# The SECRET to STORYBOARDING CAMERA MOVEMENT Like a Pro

Do you know the difference between a push-in and a zoom-in, or between a dolly back and a zoom-out? And what the heck is a dolly zoom? Better yet, are you capable of indicating these shots in your storyboards? Well, if the answer is no to any of these questions, then stick around because I'm going to break down all these shots for you, so by the time we've finished, everything will be crystal clear.
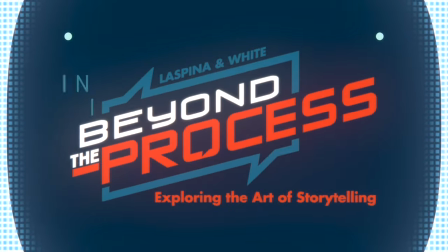Welcome everyone to Beyond the Process. I am Lance Laspina, and with over 30 years experience having storyboarded films,
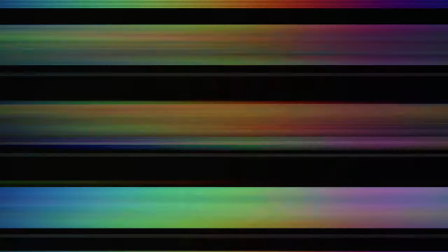42s
video games, and commercials, I've had to learn how to properly indicate all of the various types of shots in the filmmaking process. One of the main qualifications of any storyboard artist is the ability to clearly indicate camera movement. And in this kickoff video, which will be part one in this series in which I break down almost every possible shot, i'm going to be covering camera movement both towards and away from the subject okay let's get started the first type of shot i want to discuss with you today is called the push in which is also often referred to as the dolly in this occurs whenever the camera physically moves forward towards the subject now this camera movement could take place in a number of ways for example you You could use
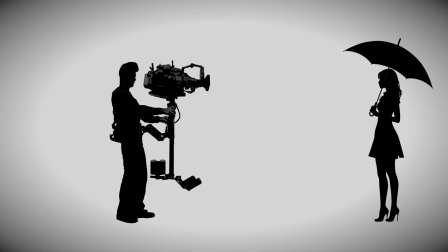92s
a dolly on tracks to push in towards the subject, or perhaps a steadicam, or even a crane or jib arm.
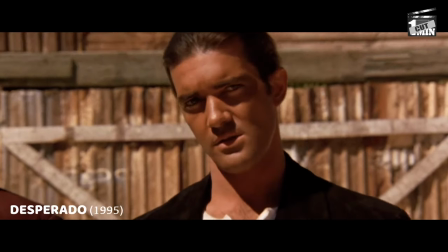100s
There are of course more ways to create this shot, but these are the most popular ways of doing so.
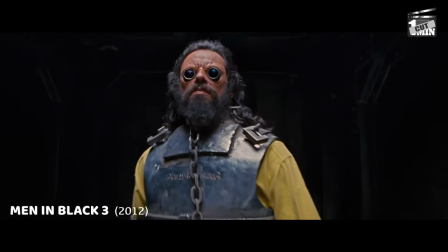106s
A push in ultimately changes the perspective and the depth of the scene as the camera physically moves through the space.
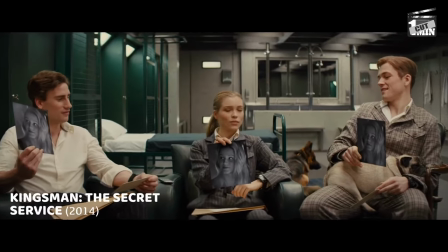114s
As a result, the relationship between foreground and background elements shifts, creating a more natural and immersive feeling. Now you might be wondering, okay I get it, but what effect does a push-in shot have on the audience? Well, I'm glad you asked. Let's take a look at some examples and how it's being used.
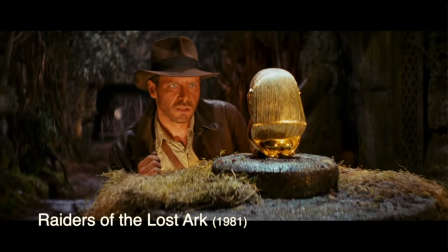133s
In this first shot from Raiders of the Lost Ark, the camera slowly pushes in on Indy as he visibly struggles to calculate how much the idol weighs.
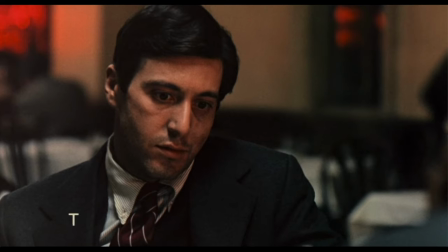143s
The push-in puts us in his same mindset. In this next famous scene from The Godfather,
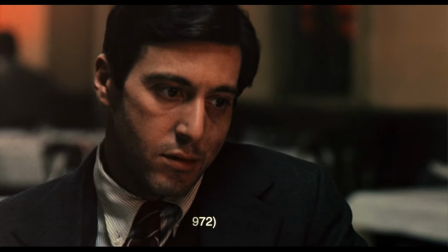150s
Michael Corleone has a great deal of internal conflict going on as he wrestles with the realization he's about to kill two men.
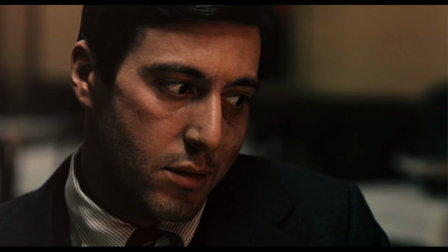158s
The closer we get to him, the more of his inner turmoil we feel.
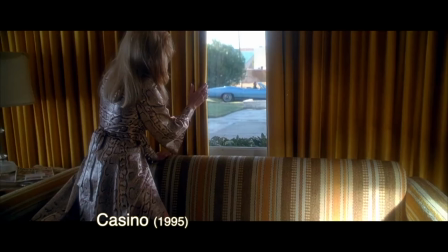163s
Lastly, a push-in shot can be used to focus the viewer's attention on something important,
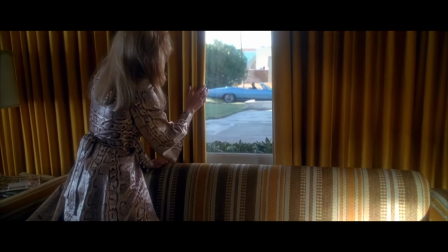168s
like these two shots from casino in the first shot we push in past ginger who's watching her boyfriend
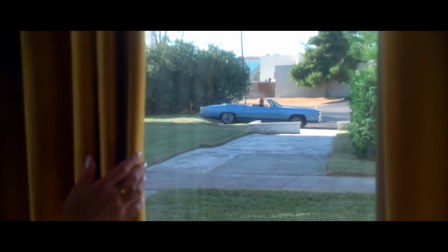174s
lester leave in his blue convertible focusing our attention on his departure and how it makes her feel and in
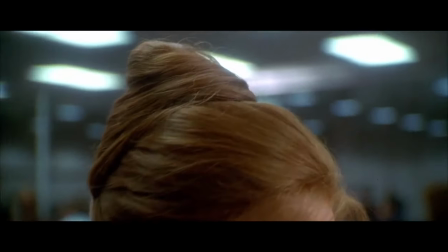181s
the second shot we push all the way into jennifer's hair bun letting the audience
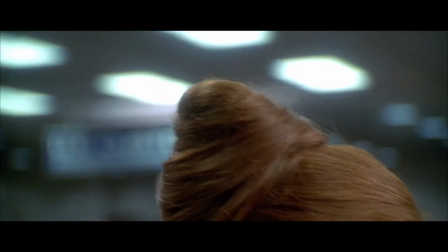186s
in on a secret that there's something significant about to happen involving said hair bun
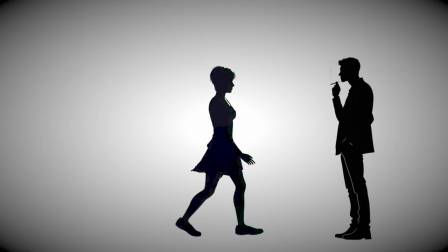191s
because the push-in actually mimics how humans physically approach objects or people it ends up feeling more natural and engaging. Okay, so now that we know what a push-in shot is and what purpose it serves, how do we indicate these in our storyboards? Well, there are various ways to indicate a push-in, all being a matter of personal preference, but all of them do involve the use of arrows. The first method I'd like to demonstrate is the one that I personally use, and there are two variations of it as well.
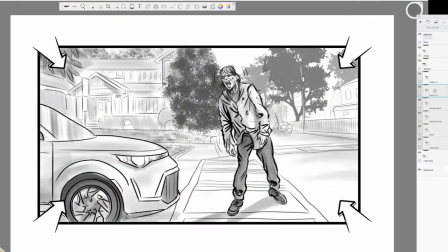221s
As you can see from this example frame, I've placed arrows in all four corners of the panel pointing inward this indicates that the camera is moving forward now some directors are fine with leaving the frame as is but others may want to see both the start and finish composition of the camera move
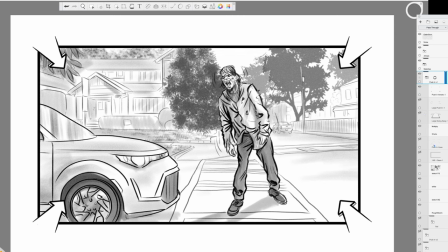239s
so now we have two further variations we can use the first variation would be to draw a 16 9 rectangle within the frame representing the final composition i then connect each arrow with a corresponding corner of the frame using a dotted line.
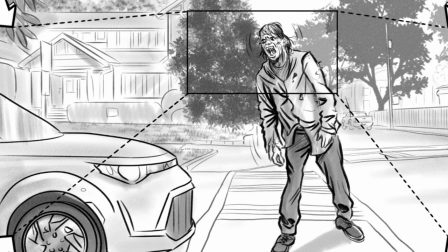257s
Doing this further clarifies the starting and finishing positions.
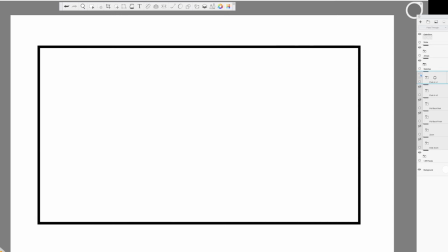262s
The second variation involves creating an additional frame to show the final composition.
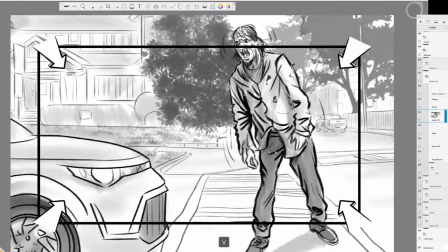269s
The easiest way to do this is to just duplicate the original frame and then scale up the interior drawing so that we're now much closer in,
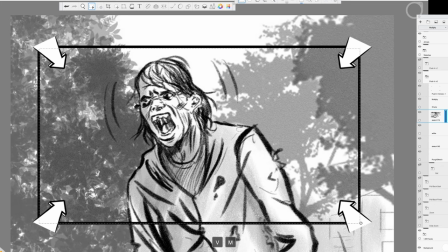277s
showing the final position. I then make sure to delete any areas outside of the drawing that are spilling outside of my panel.
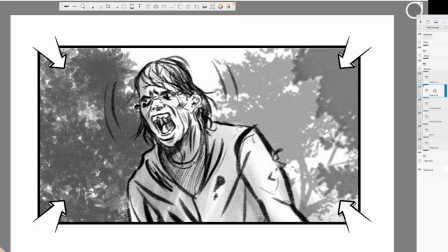285s
Now we need to number these panels as 1A and 1B in order to make it clear this is a continuous shot.
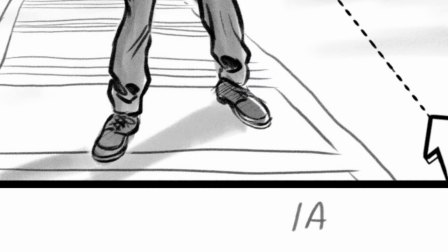292s
If I instead number them as 1 and 2,
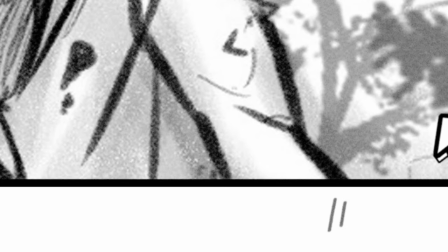295s
it might be confusing to the director and the crew as they may mistake it for a separate camera setup instead of one continuous movement. Okay, so that's the first method of how to indicate a push in or dolly in. The other two methods once again come down to personal preference and how the arrows are used.
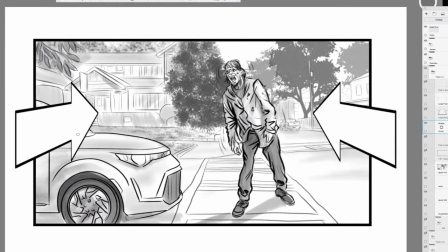314s
Some artists prefer to use two large arrows drawn in perspective on either side of the frame to indicate the push in,
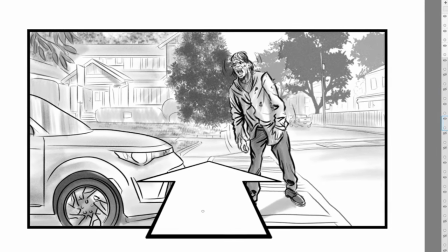321s
while others may simply use one large perspective arrow coming in from the bottom of the frame. So there you have it. Now you know both why a push in shot may be used in film as well as how to indicate this movement in your own storyboards.
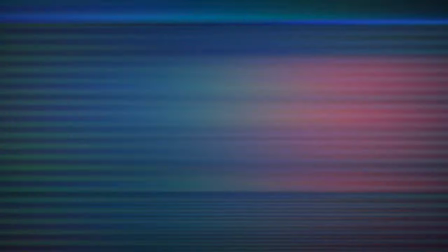334s
That means it's time to move on to the next shot. Before moving on, I have one really quick ask. If you guys are enjoying this content and find it helpful, please consider supporting us by subscribing to our channel, giving a like to this video, and sharing our content with a friend. Shane and I have been working hard to grow this channel and could really use your support, so thank you very much. Okay, now back to the video. Now, this shot is exactly as it sounds. Essentially, it's the opposite of what we just talked about with the push-in. So instead of the camera moving towards the subject,
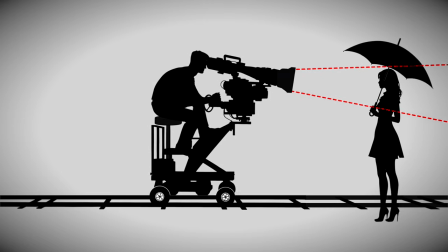372s
we're now starting closer in and pulling back away slowly to reveal the surrounding environment. So what effect does a pullback shot have on the audience as well as the story? Compared to a push-in shot, a pullback has many more possible uses.
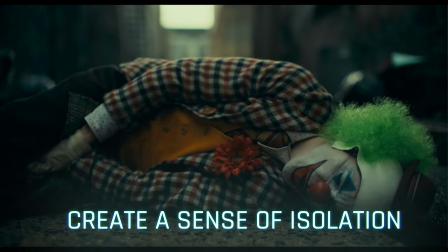389s
Here are just three of the ways it could be used. The act of pulling away from a subject can create a sense of emotional distancing or detachment.
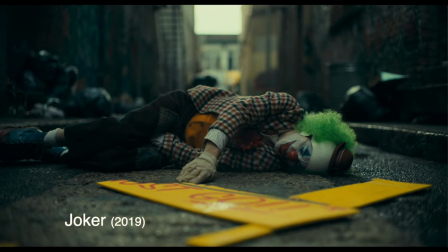397s
This can be used to signify the end of an intimate moment or perhaps to represent a character's feelings of isolation or loneliness.
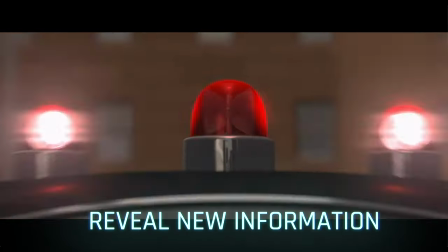406s
A pullback shot can also be used to reveal previously hidden information or elements in the scene.
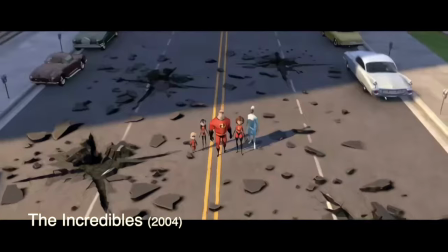412s
This can create surprise, provide new context, or dramatically shift the audience's understanding of the situation.
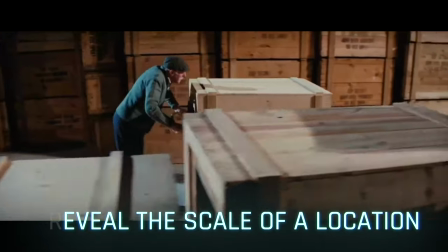420s
As the camera pulls back, it can reveal the true scale of a location or situation.
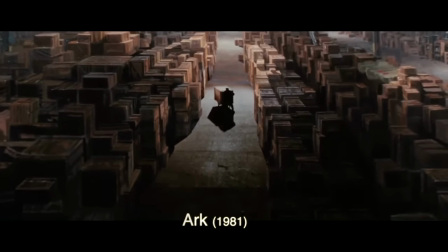427s
This technique is often used to showcase the grandeur of landscapes or to emphasize the smallness of a character in relationship to their environment. Okay, so those are three of the many ways in which a pullback, aka dolly shot, can be used in film to affect the story. So now, how do we indicate this type of shot in our storyboards? Very similar to the push-in shot, we're going to use arrows to achieve the proper effect. However, unlike the push-in shot where we can kind of get away with indicating both the start and the finishing position of the camera by inserting a rectangle within the existing frame, since we're already starting so close in and pulling back away, a second panel will always have to be drawn.